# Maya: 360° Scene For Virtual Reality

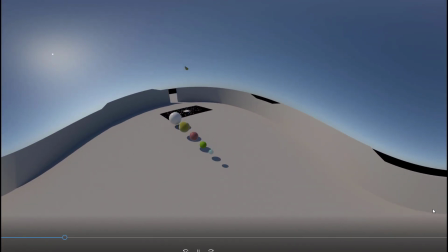(0:08)
This tutorial starts with a song, but it's only a few seconds long.
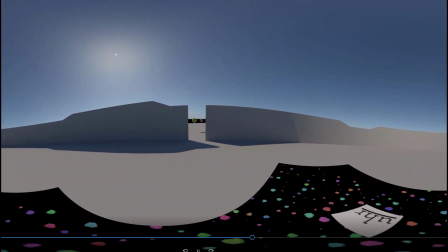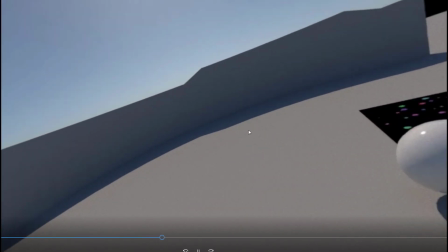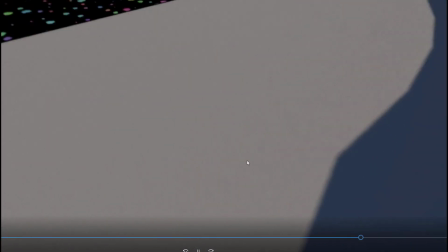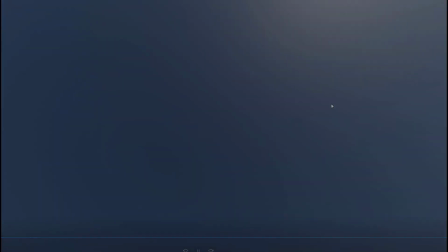(0:28)
Let's get started with animation.
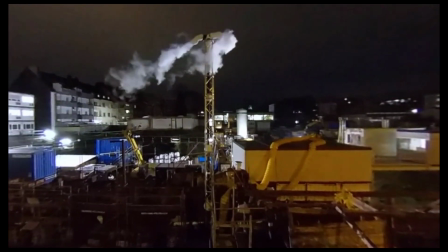(0:32)
When you watch a spherical panorama movie, a virtual reality movie,
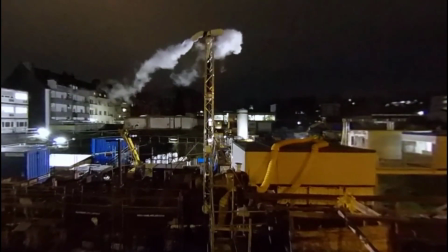(0:40)
you run into a problem projecting it onto a surface like a screen.
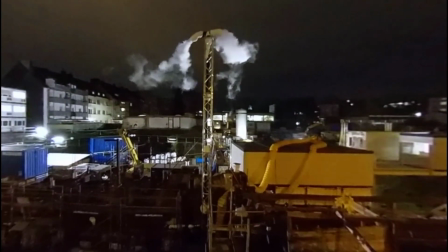(0:47)
So typically this is a 360-degree video I did
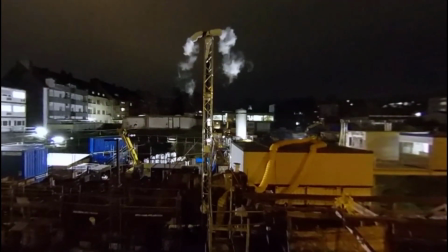(0:52)
with a 360-degree camera and if you look at it
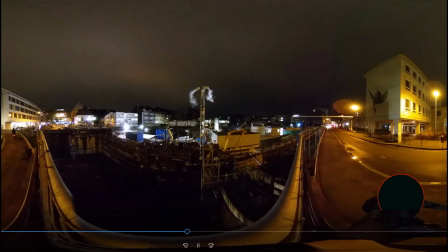(0:59)
in the normal way, in the flat way, it looks like this. This may be quite nice but this is not a surround image at all because the car appearing on the right hand side has just
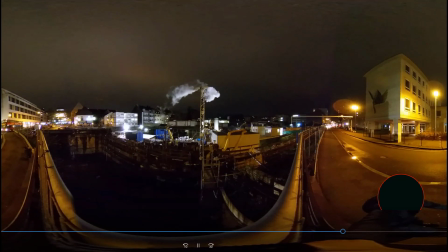(1:11)
come on the left side like the bus is coming now on the left side and it will return on the right side. So everything is wrong here although this is quite aesthetically pleasing. We can create such scenes in Maya obviously and there's a camera in Arnold which renders this.
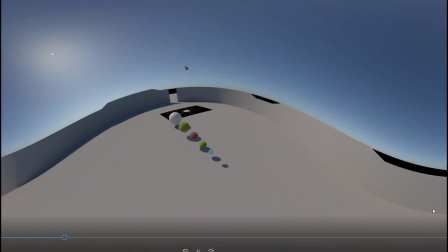(1:31)
This is the rendered animation.
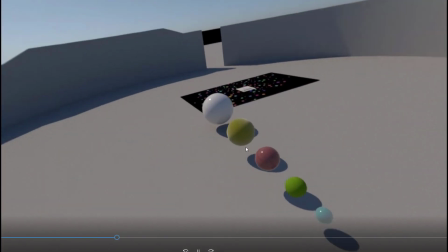(1:34)
Now I can activate the 360 degree view and have a look at everything have a look at the floor for
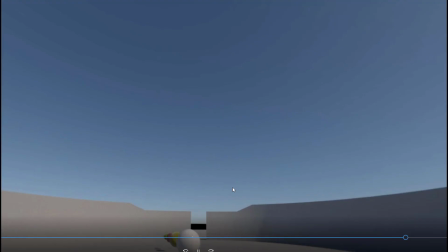(1:42)
example or the sky so I can turn round and navigate my view.
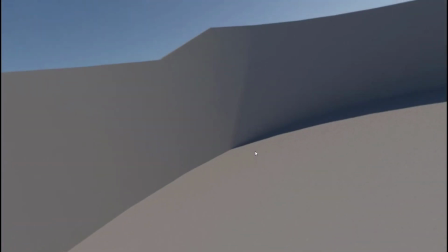(1:50)
What I cannot do is navigate the camera because the camera does a certain motion and that's the camera motion I did in Maya.
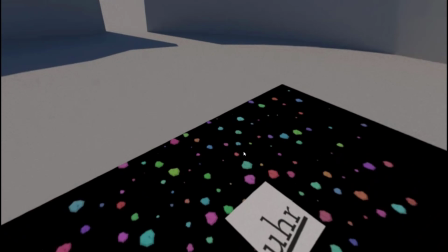(1:59)
And from what I've heard you can export the camera
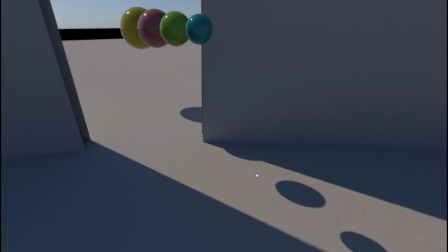(2:06)
to After Effects for example and probably other compositing programs
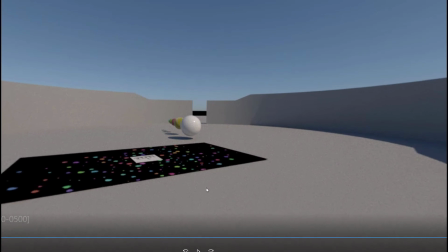(2:10)
and then animate the cameras there which is maybe a little bit more versatile.
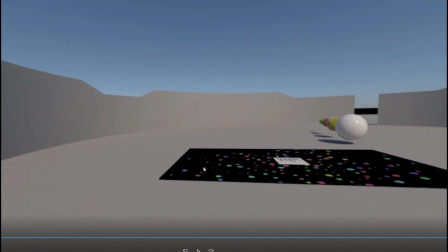(2:16)
I don't really know, I have no experience with this. a problem I see here is that I can
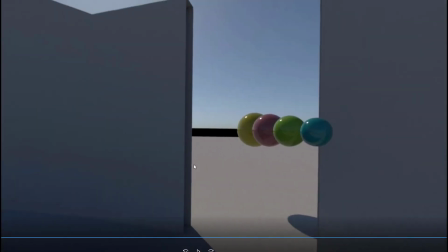(2:22)
move horizontally in that scene but when the
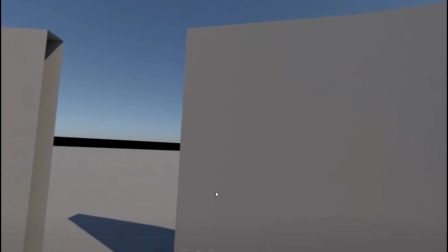(2:27)
animation runs I get a tilted view like this when I now the
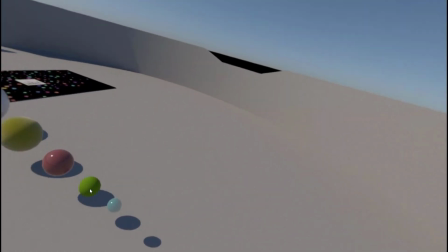(2:33)
horizon is tilted by 44 degrees now it's okay and it's tilting back again I
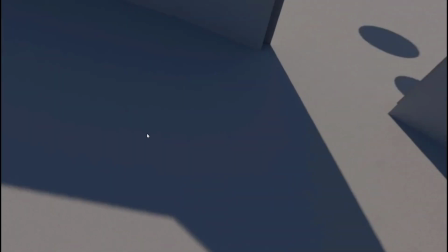(2:38)
don't know how to fix this but this is I mean this is just I give you the the recipe how to create such a scene.
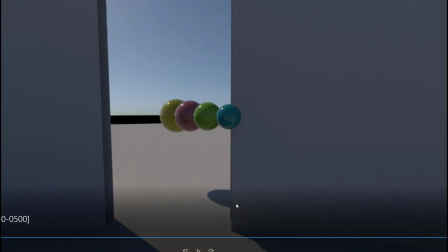(2:47)
So let's jump into Maya now.
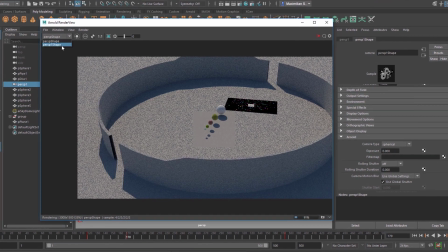(2:50)
This is the view we currently saw and when I switch it over to perspective one shape I get this view here.
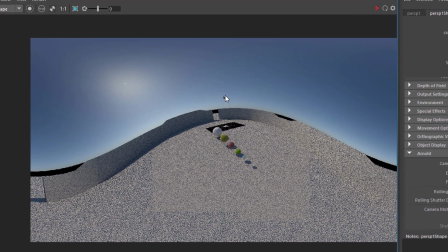(2:57)
With the Sun here the four spheres which come flying down and land here are
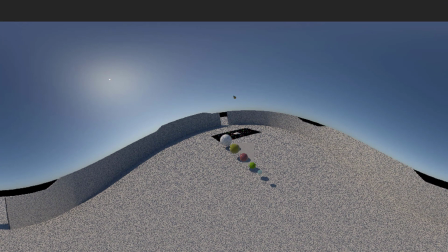(3:04)
in the sky at the beginning of the animation more or less here we're at frame 170 now.
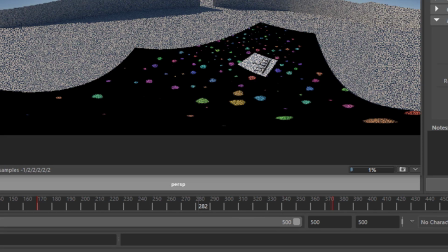(3:11)
And I can change the view of the camera. For example I can now, you see the logo is more or less in the proper orientation,
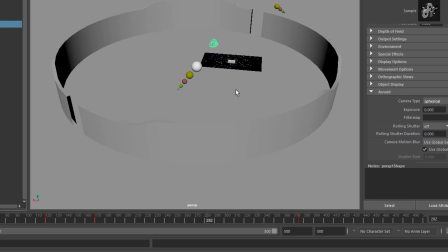(3:19)
but I can also at this point rotate the camera so it looks back,
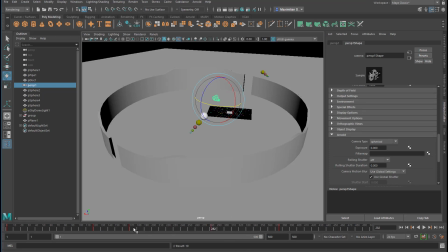(3:27)
which would be really irritating, I set a keyframe here, would be really irritating for the viewer. This motion here of the camera is really dramatic for a VR
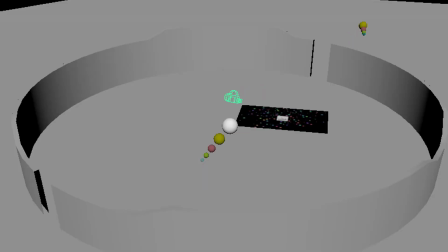(3:41)
viewer who looks through into the scene through his or her virtual reality goggles. So you better don't do that but you have to get a feeling for that. I personally don't. I use a lot of VR applications but I'm not familiar with programming camera motions.
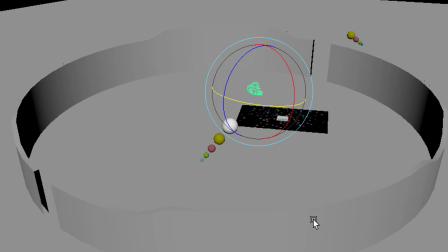(4:00)
I only know that motion sickness is a very critical thing here. You need to consider that.